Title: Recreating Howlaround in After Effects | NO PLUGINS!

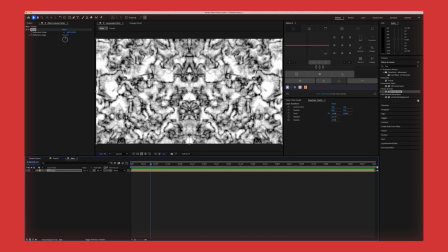And that was mainly to aid the appearance of the logo, because without the howl around being symmetrical, you wouldn't get this kind of wonderful effect when the logo was flaring onto the screen.
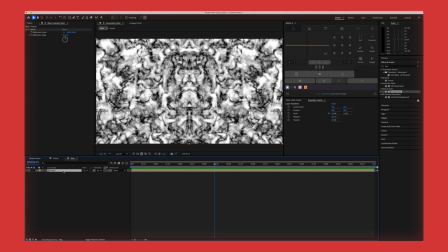But now we're going to start to bring it to life, and we'll have to adjust it as we go, because a lot of these effects will counteract each other and inform how the other one works.
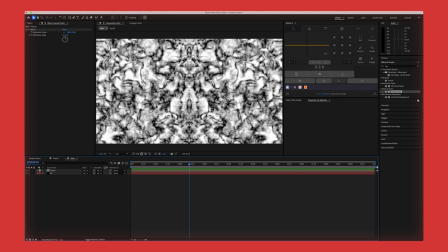Although what I think is missing, this looks too detailed. It's not blobby enough. So we're going to go back into the fractal noise, scale this up, turn down the complexity to 3.
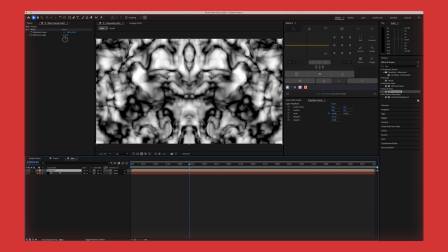Also want to just up the contrast a little bit more. Now, strangely enough, what we're going to do is add Gaussian blur. I'd say up to about 45. The detail is gone. It's you know, these areas of contrast are a little bit more flared out.
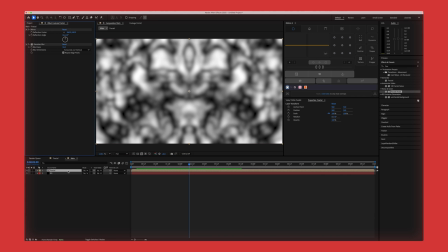There's not a lot of detail to be seen. What we're going to do now is bring in an effect called extract and drag the black point across, and it's going to start removing those darker pixels and leaving the lighter pixels behind.
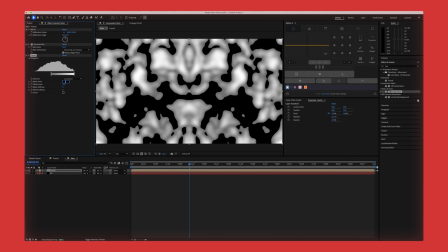I would say we take it to about 130 and black softness, just to soften it ever so slightly, I'd say about 5, say.
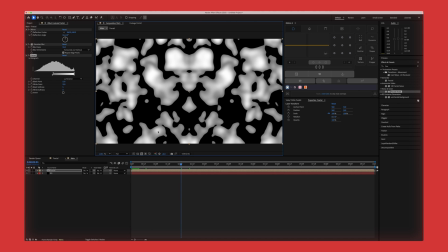We still have these areas of contrast. You can see you have this more white and then there's a little bit grey. So what we're going to do is add an effect, simple effect, called fill.
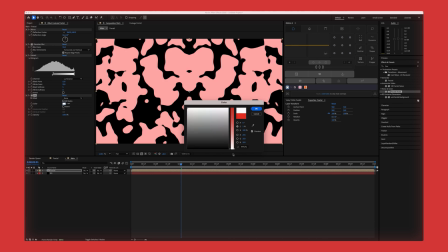And what that will do is simply fill in all the visible pixels with a solid colour.
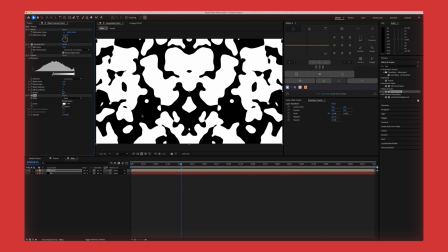In this case, just pure white. What I'm going to do now is add bulge, which will help just give that kind of push and pull.
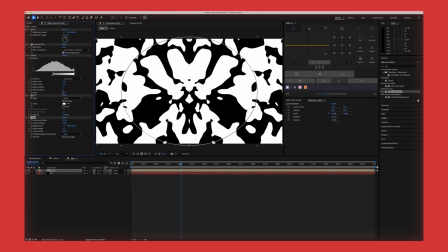I'd increase that taper pretty high, honestly. We want it to be very subtle. We want it to feel more elastic.
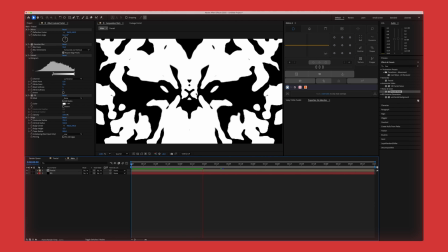We don't want it to just be purely flat. You can see the way it moves out from the center, and that's getting there.
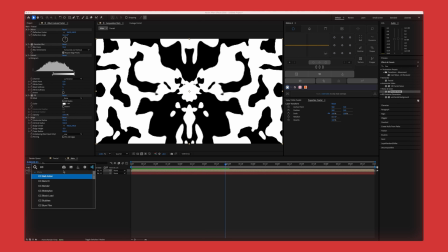What I'll do now is add CC lens, which mimics the distortion caused by a camera lens.
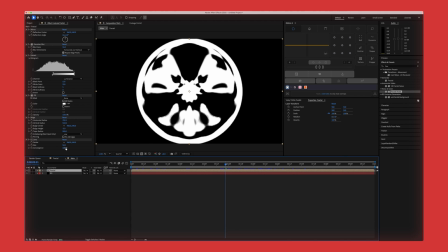But in this case, we're going to be using it to add a little bit more depth, kind of this pull at the very edge of the screen.
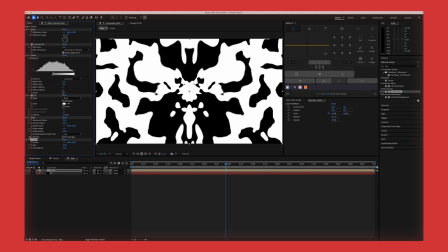Increase the size to 500, and you'll see if I turn it on and off.
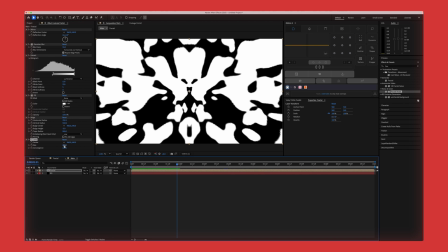So I'll take that to about 400, just a little bit less, 240.
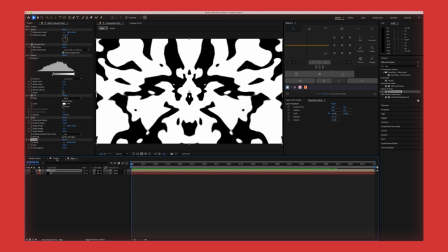Very nice. Okay, we're cooking with gas. Right, back to the fractal. I want to add a little bit more contrast. Let's try 200 and see what that does to us here. Okay, nice. Maybe 190. See, now it's all about adjustment. Let's actually take that complexity up to 4 and see.
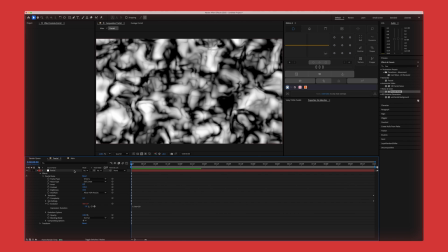Nope. That movement, that right to left movement he added earlier, and the offset turbulence.
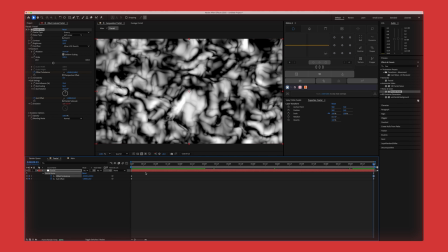Let's take off another 1,500. Very good.
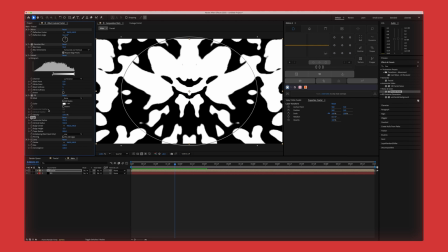What I'm going to do is add a second bulge effect, really taper that. I mean, really, really taper it. It needs to be very subtle. Very nice.
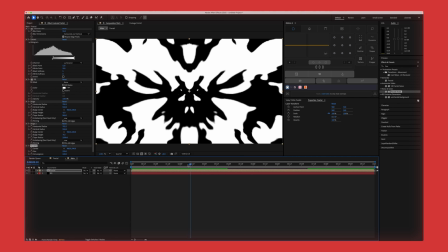Okay, right, so we're working with something that's looking pretty good, really.
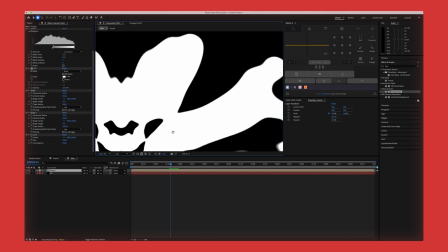So we've got quite an effective foundation to work from here. Now we should focus on the finer details.
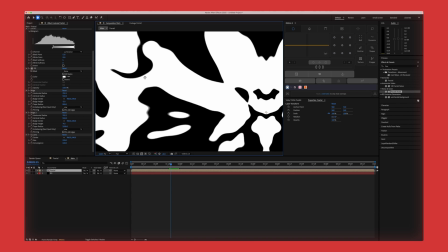I actually think the contrast between the black and the white is too much. It doesn't look organic enough.
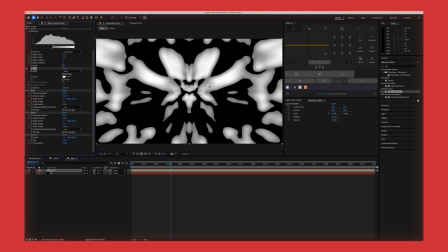So what I'm going to do is actually turn off fill for now and go back to how it was. You can see that contrast there is doesn't look quite right. Add a simple brightness and contrast, let's say to about 95.
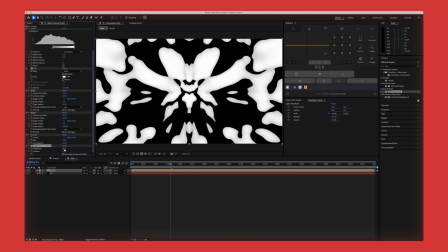So there's still a little bit of that left, and the contrast, I'd actually turn that down slightly.
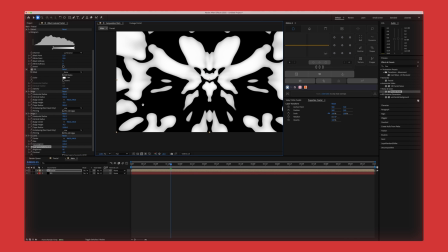Let's turn that down about 30. Also, these edges slightly too harsh.
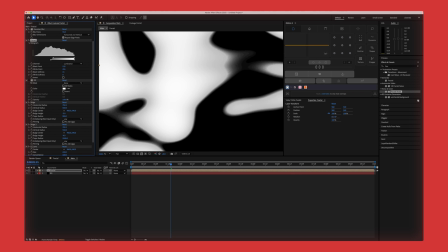Let's add a little bit more softness. Let's go 15. Yeah, actually, I think that looks slightly better.
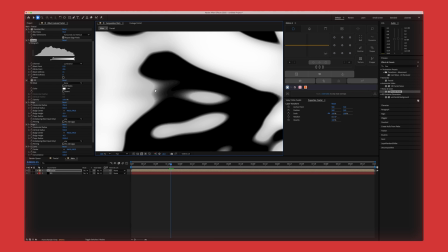Oh, yeah, definitely. Yeah, it has these kind of wisps at the end. It's not too too stark.
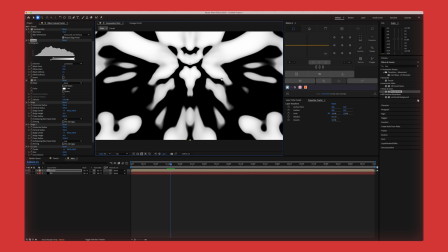Kind of false motion blur as well, which is nice, which is very evocative of that organic analog howl around.
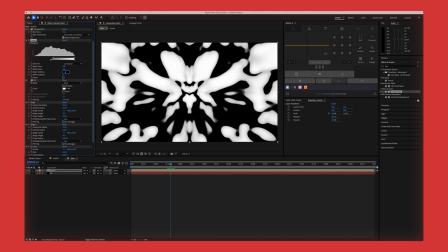So let's actually, yeah, let's keep that softness because it wasn't 5. That's too much. Let's try 30.
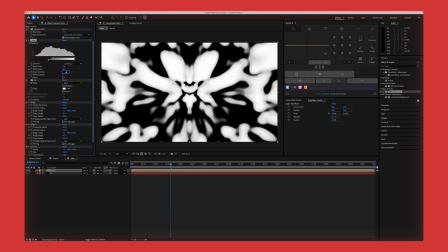No, it's too much the other way. Let's go 15. Very nice. Now, I think this is purely aesthetic, what I'm about to do, but in the original Howlaround,
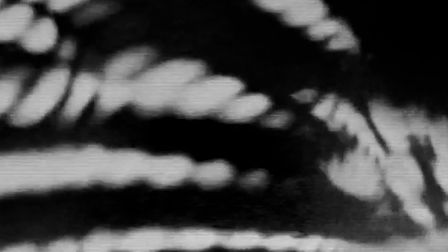the analog Howlaround, you could physically see the edges of the monitor kind of repeating itself off into infinity.
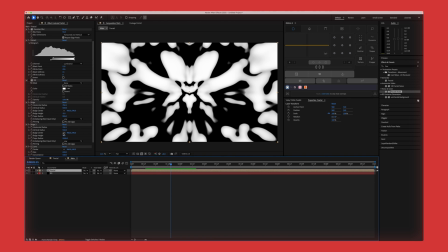It's kind of hard to explain because all of these analog byproducts are, you know, very organic, but you want to recreate that as best as possible.
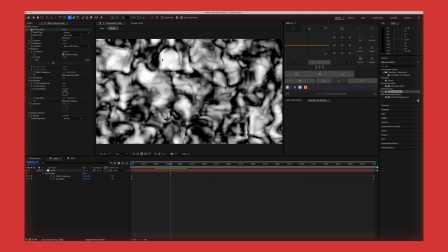Let's create a new circle. Hold shift and you'll get a perfect circle. I will take away the fill. I will add back in a stroke. Let's make it a black stroke. Let's make it about 10 pixels thick.
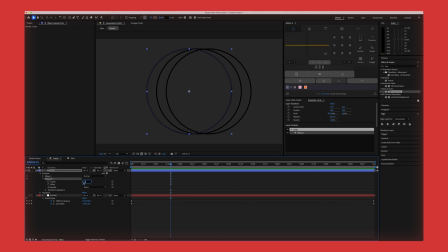Now we're going to add a repeater. Let's do about 45 copies. Let's change the position to 0. And let's add the scale to 101. No, let's not do that. Let's add the scale at about 105. Yeah, lovely.
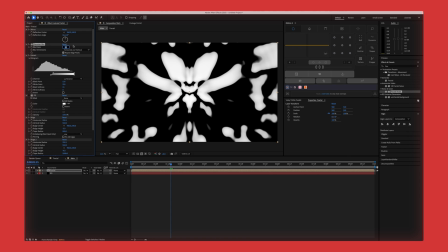If we turn down the original Gaussian blur, we should bring back in a little bit more of that detail so we can see what the effect I'm after. Here we are. You can see this kind of strange banding around the side, which is evocative of the original Howlaround.
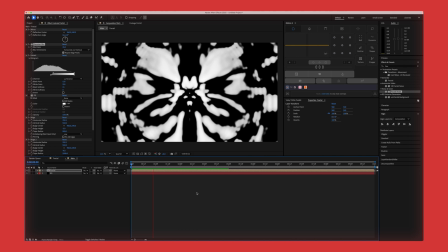Let's see. Very nice. Okay.
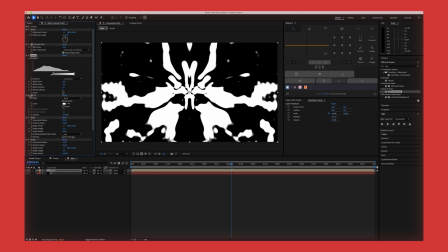Right. Let's turn fill back on. You know what? No, fill off, because really the original Howlaround wasn't pure white. There was some contrast in there.
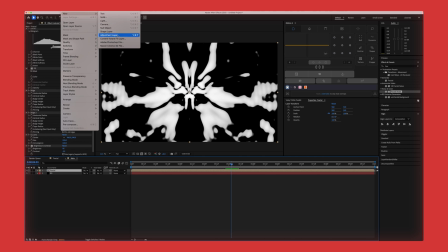I think that's best left off. Final touches, adjustment layer. First of all, let's add a subtle glow.
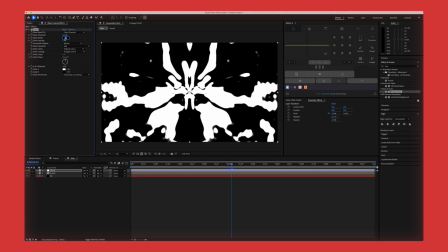And I do mean very subtle. Right, glow radius, 60. Oh, no, 100. turn that intensity to 0.1, 0.3. Lovely. What we're going to do now is add some grain. That nice final layer.
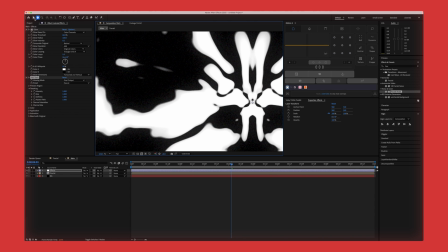Let's change that from preview to find an output. All right, let's change the size to about 0.7. Intensity to about 0.5. Don't want too much, just want enough, a little dusting of grain there. Like a nice dusting of icing sugar on a nice Victoria sponge.
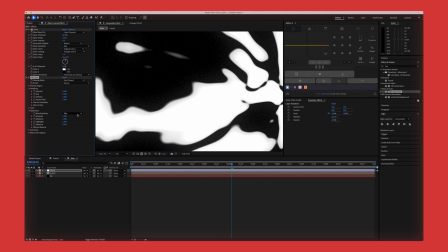Okay. I'd like to change the blending mode to add, just to make that grain a little bit clearer.
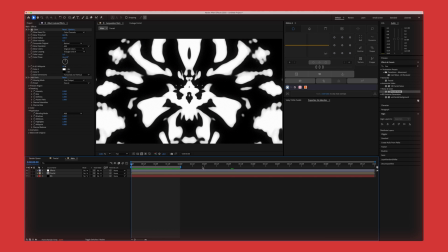Okay, so I've dragged along the preview area to 2 seconds because it's quite a hefty, of course, quite a hefty render, lots of effects going on, but just so we can loop and see what we've got.
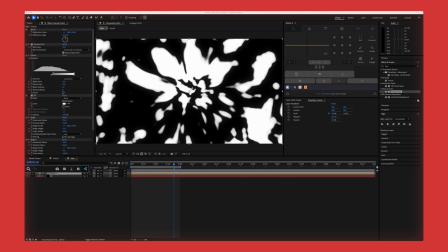You know, that's not half bad. And let's add CC Collider.
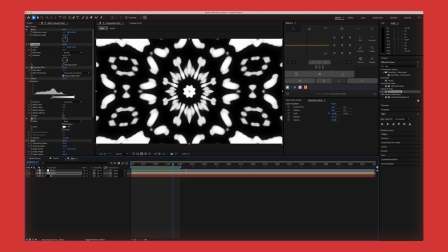You can have so much fun with effects like this. I mean, this obviously, this is linked, this effect, to Doctor Who, but it can be the basis of so much more. It really can. Fractal Noise is so versatile, and it's just great fun. You can change all sorts of things.
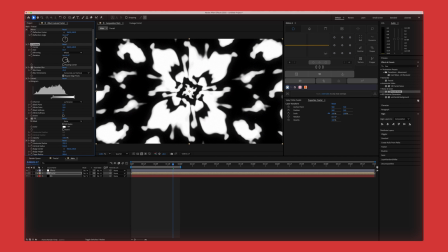Look at this. You're getting that more traditional Doctor Who kind of time tunnel look, especially if I was to
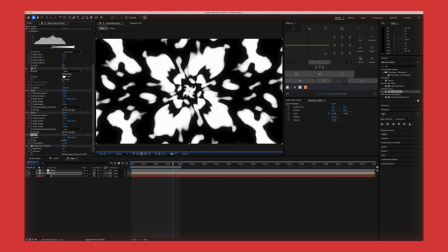really increase the effect of the CC lens.
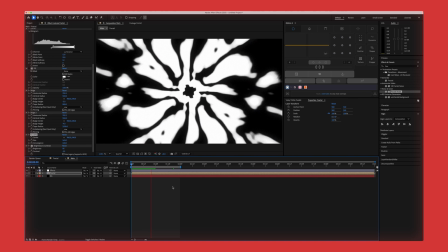You're very much getting that more kind of space agey Doctor Who time vortex look.
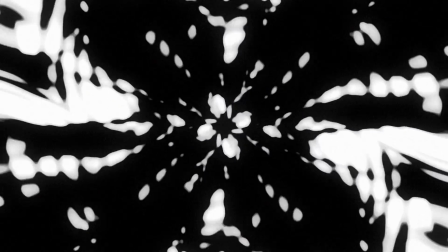Well, thanks guys, I hope you enjoyed this. There's lots of room to experiment. You can add colour, like in the Doctor Who title sequences, you can use images in the Howlaround.
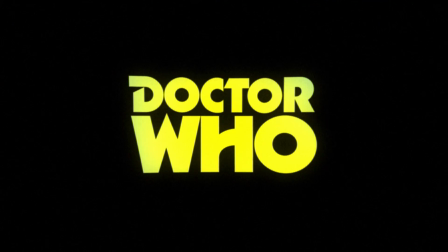You can feed in a logo to the Howlaround. Enjoy, be creative, that's what it's all about.